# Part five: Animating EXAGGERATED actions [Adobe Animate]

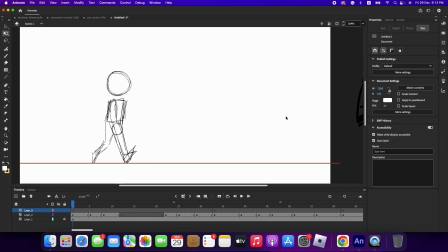0:00 We will go into various camera shots and a bit of masking for our 5th tutorial. Now, along with these techniques, I want to present you the most imperative principle in animation: exaggeration. Now, the scene that would illustrate these ideas most effectively would be when stubbing a toe.
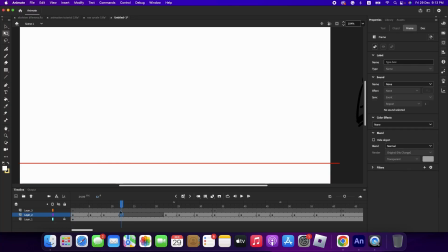0:15 Let's reuse this character model for the 4th time and animate the process of him, frame by frame, smarting himself in a conveniently placed stone. We are going to leave the sequence where his toe interacts with the stone blank, as a shot taken from a different angle would go there.
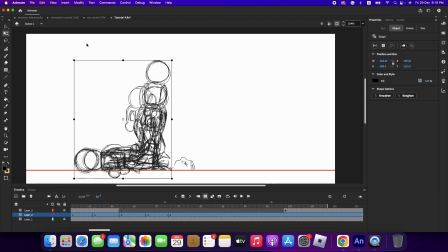0:32 So let's animate the rest of the scene.
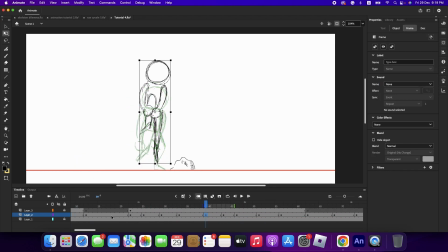0:34 As soon as the character grows cognizant of the damaged feet, we want to really emphasize the pain and agony that's consuming him. And this would be portrayed through him jumping nearly 4 feet above the ground just to show the pain that is brought by it.
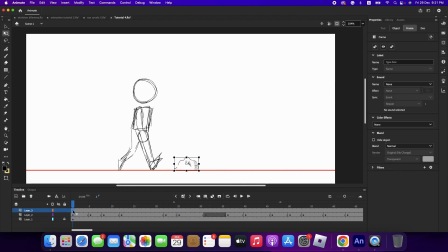0:49 Now, no human jumps that high from stubbing a toe, but it does not seem off at all seeing a simplified character partaking in this action. This is because exaggeration is the principle of animation, the indispensable trait.
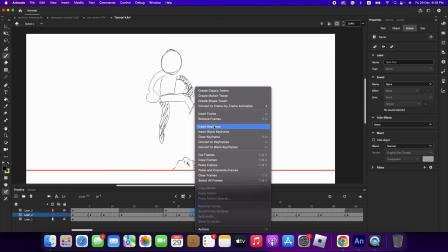1:01 Exaggeration means to take the idea or essence of the action more apparent and real. So if the character is frightened, make them more frightened in the screen.
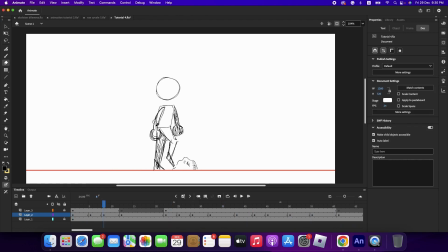1:09 So you can either make it stay on screen longer or make it more extreme. In this case, I would like to make this scene stay on screen longer by making the guy stay afloat in air for a longer period of time.
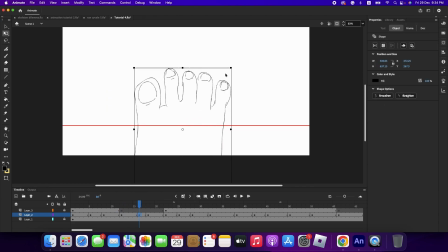1:23 Then make him fall down, which is the extreme.
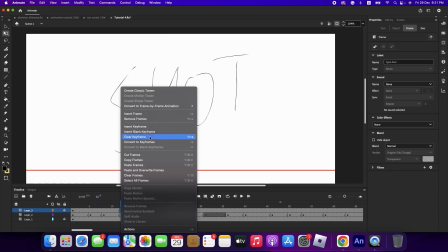1:28 Now we are going to animate the scene that focuses on the action.
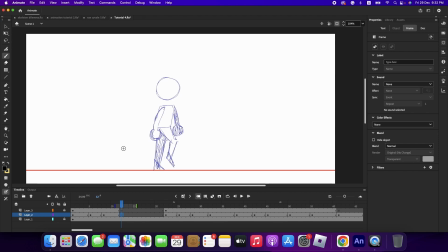1:35 This scene will be depicted from an angle of the viewpoint of the character if he was looking down.
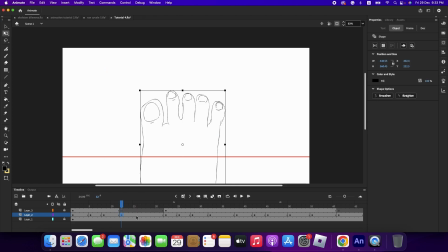1:39 So we'll draw a foot and a basic drawing of the rock from a high perspective.
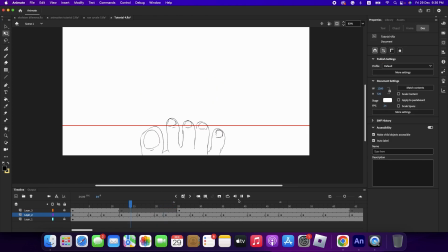1:44 Certain stuff that are meant to be exaggerated and exemplified, that are significant to the story or the meaning of the animation, are to be presented closer to the camera.
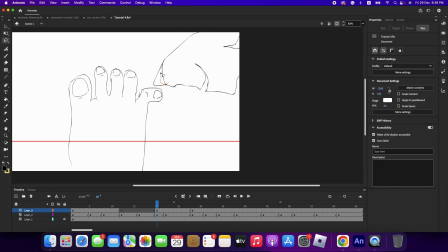1:53 And by putting the one less important out of spotlight, as this isn't art, you don't need to integrate everything in one shot. They would come out later anyways. Then we will get on with the masking at the end.
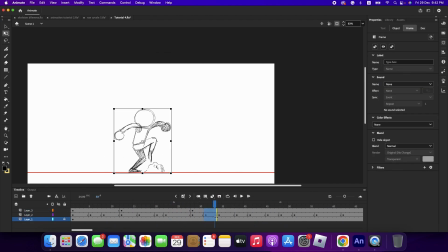2:08 Masking basically allows an object to only appear on the area from the mask layer.
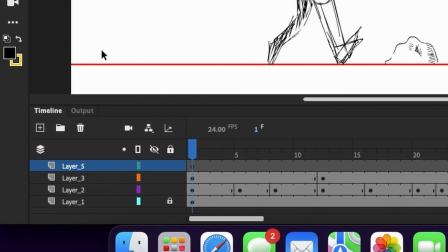2:13 I promise it's not as hard as it sounds. I'll create a new layer above and put the suffering models layer directly on the bottom of the mask layer.
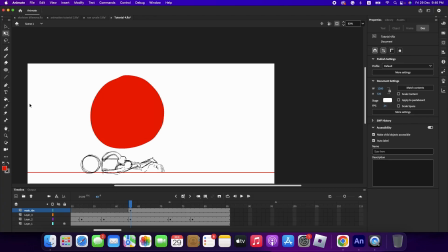2:21 Draw an object or shape in the new layer above, preferably in red, as it helps to distinguish the shape.
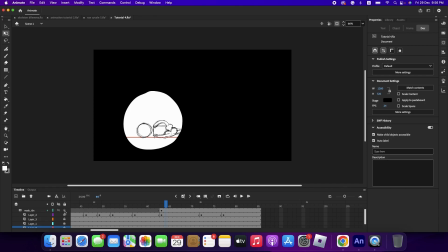2:28 Now double click the layer and click mask. Now the drawing from the bottom layer will be confined to the section drawn in the above layer.
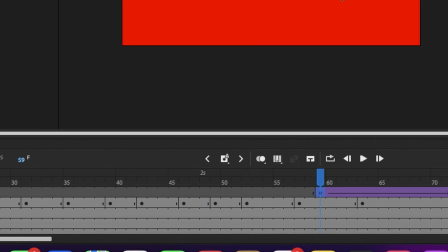2:35 Let's use this to create the closing out transitional effect, which we would do so by reusing the trimming option.
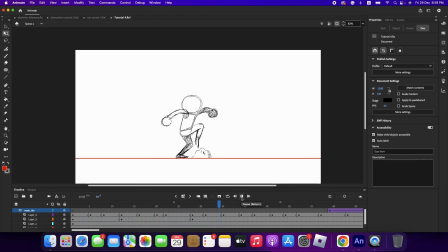2:41 The end, thank you. This was a reliable narrator, by the way, yeah.